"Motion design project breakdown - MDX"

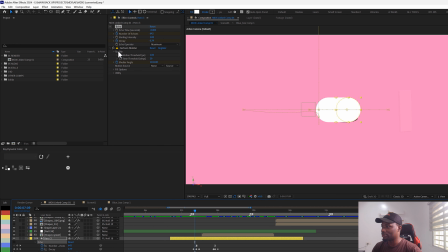[12:25]
So and that's why I was able to do this rag thing. So without this, now I just have this simple animation here.
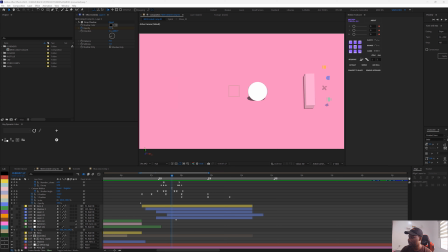[12:32]
So that's it. So now I want to show you how I get to achieve this particular shape here. Let me try and solo it so I can see the shape I'm talking about.
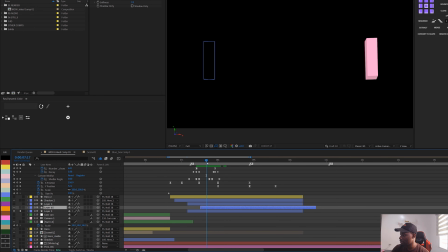[12:41]
You can see, and you can see that it puffed up from the ground, and that's because I had select the right one, which is this. I have the path animation animated here.
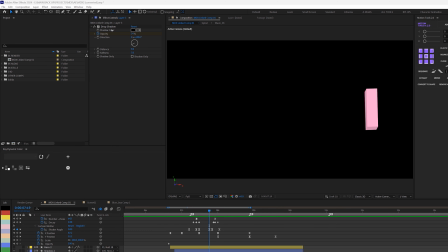[12:51]
So I also have the drop shadow animated, because I actually had a drop shadow, and I was able to animate the opacity.
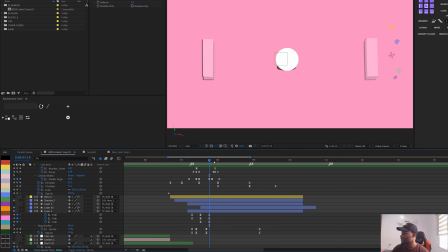[13:00]
And the essence of that is if I deactivate this, you can see, let me just zoom in a little bit.
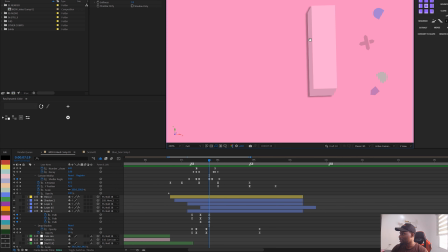[13:06]
You can see the shadow here, just to give it some kind of depth. So I animated the path of the top shape just going up, and then I just have that animated.
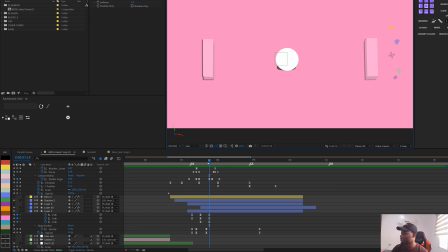[13:17]
That's how I get to achieve that. Same with the other shape here, and then I just have these bursts of these shapes. They're just simple position animation. Going straight into the next scene, I have just simple animation of those shapes coming together basically,
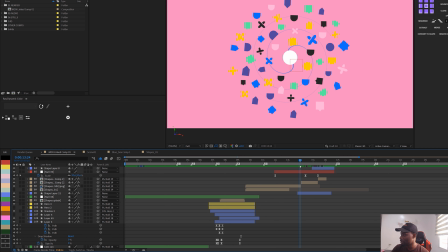[13:31]
and then I just have them come together and then scale in using this node above it. You can see that I have the scale animation there. And basically the simple line that I see there, I think is this line here.
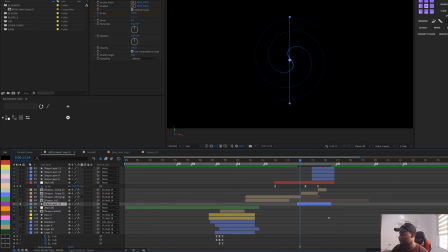[13:44]
So let me solo it so that you can see it's actually a straight line, right?
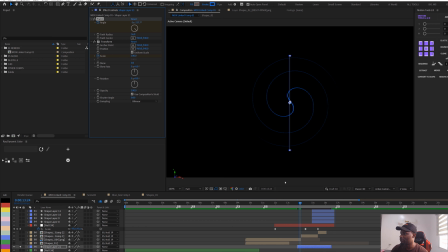[13:49]
I added a twirl effect, and I was able to animate the angle, right? And also added transform effects to it. So I also animated the scale. So as it's twirling, I also make it scale down, also change the twirling so that it will just reinforce the movement of those shapes.
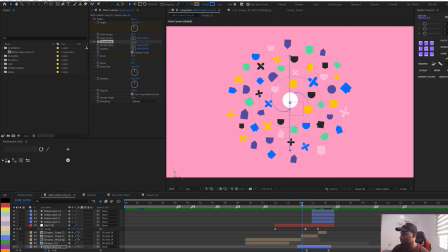[14:06]
Basically that was the essence of that's actually the essence of this little line twirling in there. So going further, I just stacked some ellipse shapes, of course stroke,
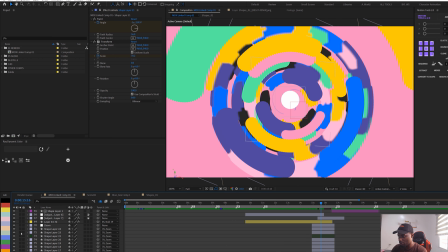[14:18]
and basically let me just solo one or two, maybe you can get to see them.
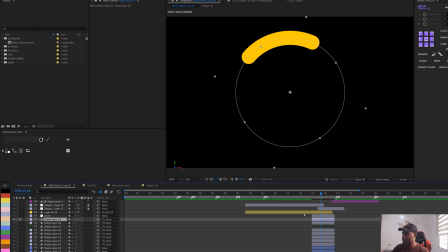[14:23]
Okay, let me just solo this. So basically it's just an ellipse, and I make sure it's a round cap or box, not a box cap, round cap, and that's how they are like this. I also animated the stroke width, the trim path, and the offset and the opacity.
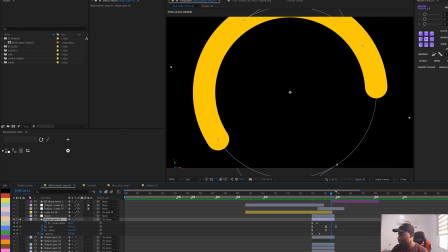[14:38]
So basically this is what I did. I just have this animated, and then I duplicated, and then I arranged them basically throughout.
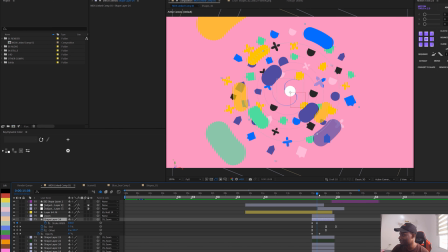[14:45]
So that was how I was able to achieve all of this. And then I just have them scaling out.
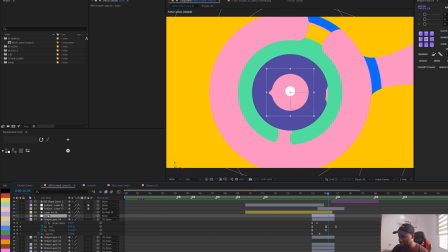[14:51]
I have this not adjustment layer, I think it's a null.
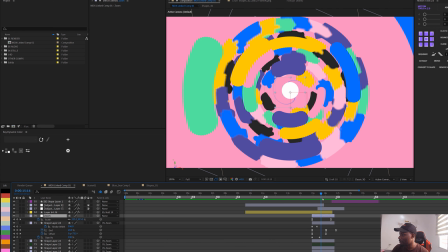[14:54]
If I press U on this, yes, it's a null, which I just scale to form that zoom effect into the next scene.
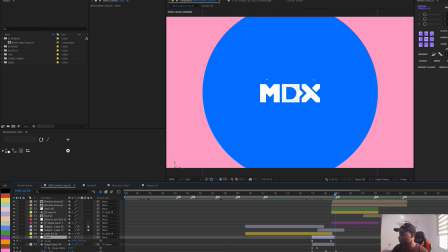[15:02]
And then I just have the MDX logo itself, just review from the last second, and then just review.
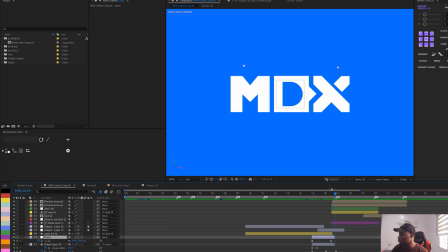[15:09]
Then if you notice, I have these two balls bouncing. That might be something you might be interested in.
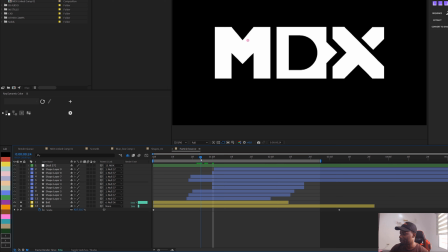[15:16]
So let's just dig into that. So I think this is a pre-comp or particle bounce. And if let me just switch to screen. And if let me just preview this. Yes, this is it, right? So basically what I did was simple. So I animated the ball bounce, this ball bounce.
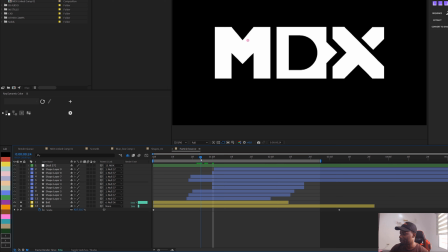[15:32]
First of all, I think I worked with the reference of the MDX logo. And with that reference, I was able to just know where exactly I want the ball to bounce from. And also I added the scale properties to it so that it can just come closer to the camera basically.
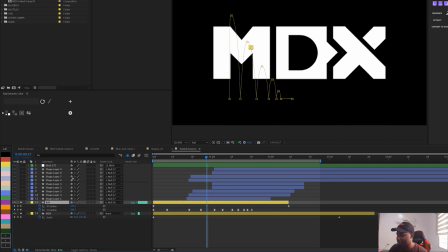[15:48]
And then I parented this ball and every other thing to the MDX layer here.
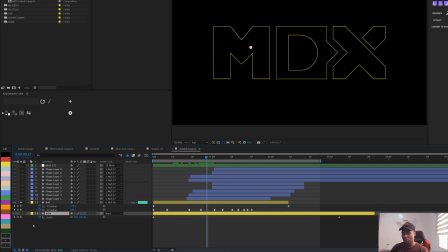[15:54]
But basically I didn't really need this because it's actually in the main composition. So the first thing I did was to animate this ball bounce. If you don't know how to do ball bounce, I actually have a tutorial on that. Make sure you do check it. I'm pretty sure I'm putting a link right there right now. You can see my ball bounce value graph.
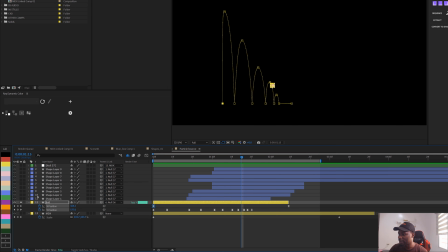[16:11]
So that's how I was able to achieve this. And then the next thing was to just introduce some elements, some interesting elements. Because where ball is bouncing, I want to be some reaction. So it's almost the same kind of animation, the same kind of graph basically,
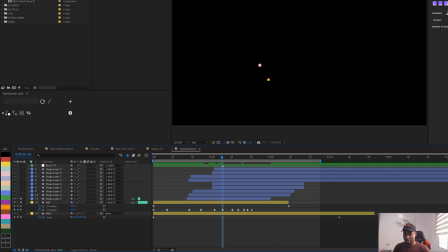[16:27]
but I just targeted where the ball will bounce and then it can have some kind of reaction and have multiple balls basically.